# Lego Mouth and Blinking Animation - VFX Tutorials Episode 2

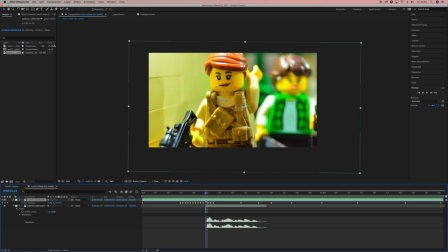252s
To begin you double click the animation file that will bring you into
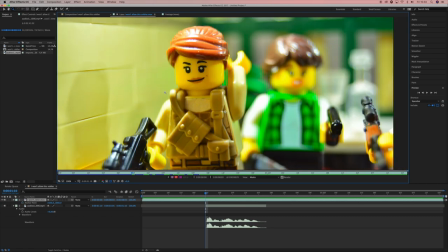257s
the the original file which you can then temper with as much as you want without the composition actually changing so you want to go to paintbrush here the brush tool or command B you want to select the the black color
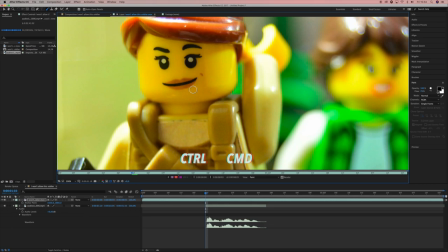271s
you can change the size of the brush tool by holding command or control on a PC like this you want to keep it a bit bigger than the mouth line, so that you could draw a line like that.
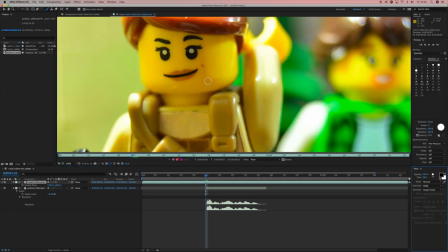285s
Before you start animating your mouth, you've got to want to make sure that the paint here,
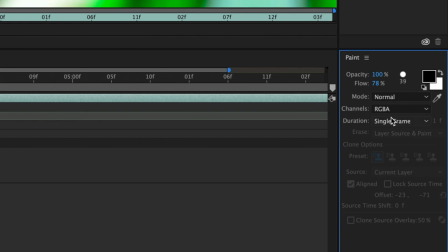291s
the painting thing, is selected to be single frame and not constant.
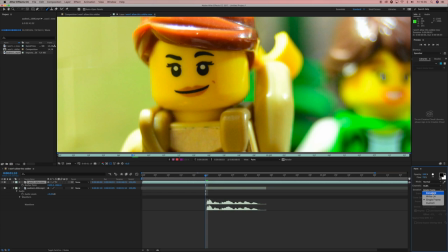298s
Because if you have it on constant, it will, yeah, well, self-explanatory. The painting brush will be constantly on your animation. You want to keep it at normal and single frame, and black.
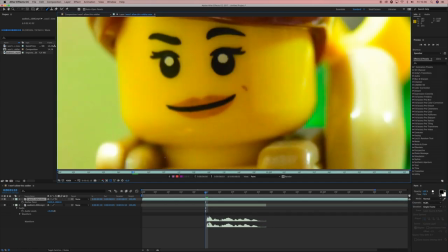312s
When you see the waveform here, the sound waves, at the beginning, you want to start by drawing one simple line to indicate the opening of the mouth. As I said before, hold command or control to change the size,
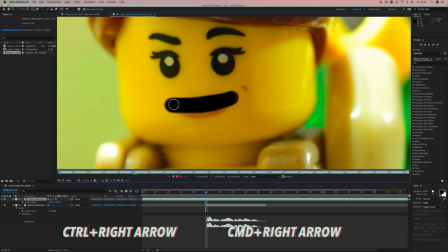328s
and then press command and the right arrow, or the left arrow,
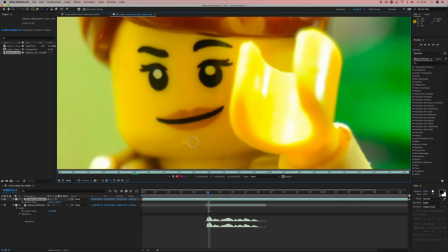334s
to move back and forth one frame. the sound waves get bigger and then you want
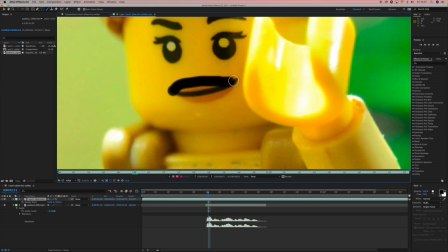339s
to expand the mouth because she goes ah and here she's actually saying I which is a simple short
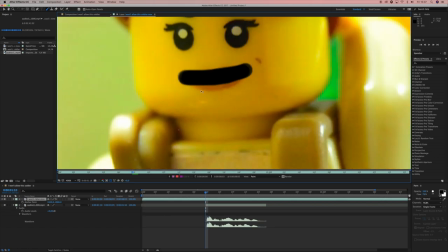351s
word then we only got to do the the one mouth stretch movement which is opening mouth big
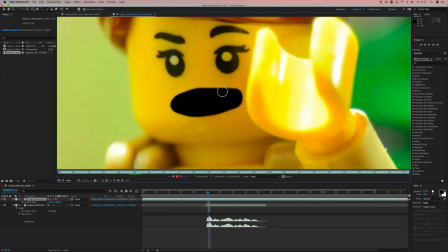360s
and and then closing it again and
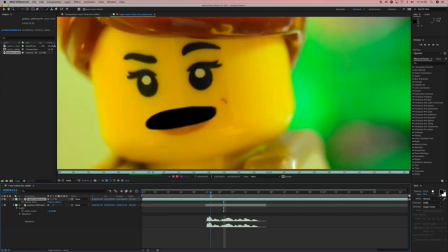366s
now we have her saying I Which is it's a very short I mean, it's it's not even a second.
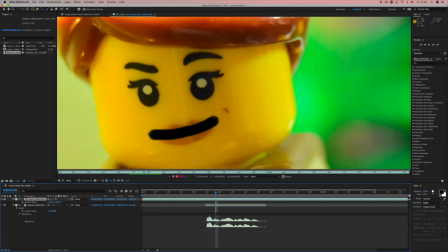375s
It's four frames Then you keep doing that you make the mouth smaller when
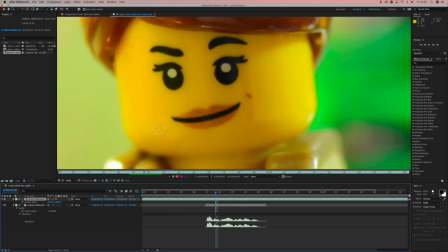380s
there's a smaller wave and when there's a bigger wave you basically Expand it because that's when she's saying words
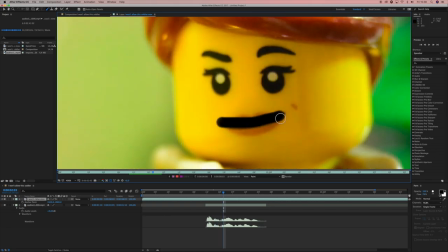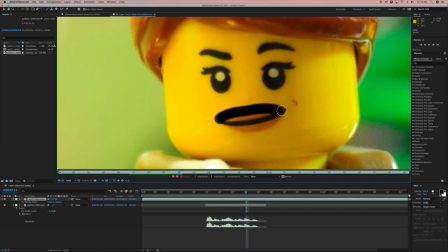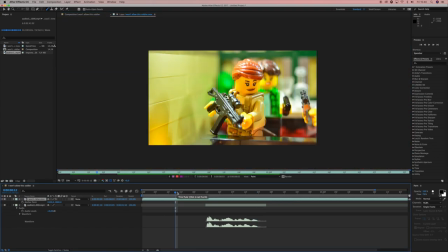402s
Now we're going to do the blinking, and the blinking is a three-frame process,
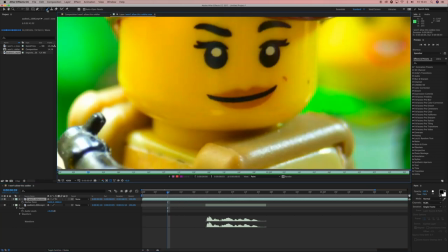407s
and this time you're not going to do the brush tool, you're going to use the clone stamp. You've got to make sure that it is also selected to be single-frame. The clone tool works like this, you take something from one part of the clip, and then apply it to another part of the clip. option on the Mac
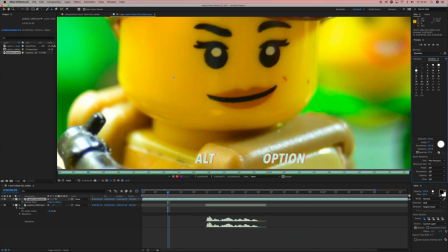427s
or alt on a PC and here we're gonna grab some skin tone here close resemblance to the the tone she has under her eyes so you click there if you just draw like this you see that the
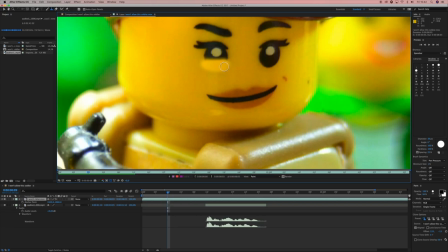444s
plus is where you're getting the the color from now the color is a bit off so we're gonna we're gonna actually redo that there we go looks
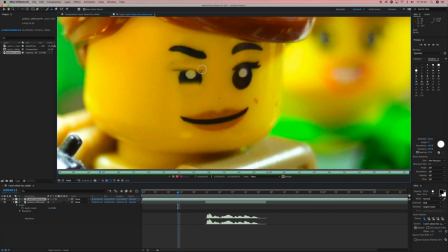460s
much better I'm gonna grab here for female Lego figures or whatever Lego figure that has big eyelashes you want to you want to hide the eyelashes as well because if you blink and the eyelashes stay up that's weird that isn't how the eyes work so you want to go ahead and do
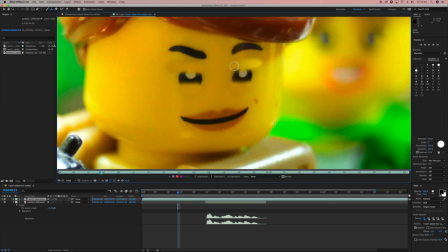478s
that on both eyes and make sure they're kind of synced up in the blinking process so that one eye doesn't look like look like this press command right arrow to move forward one frame and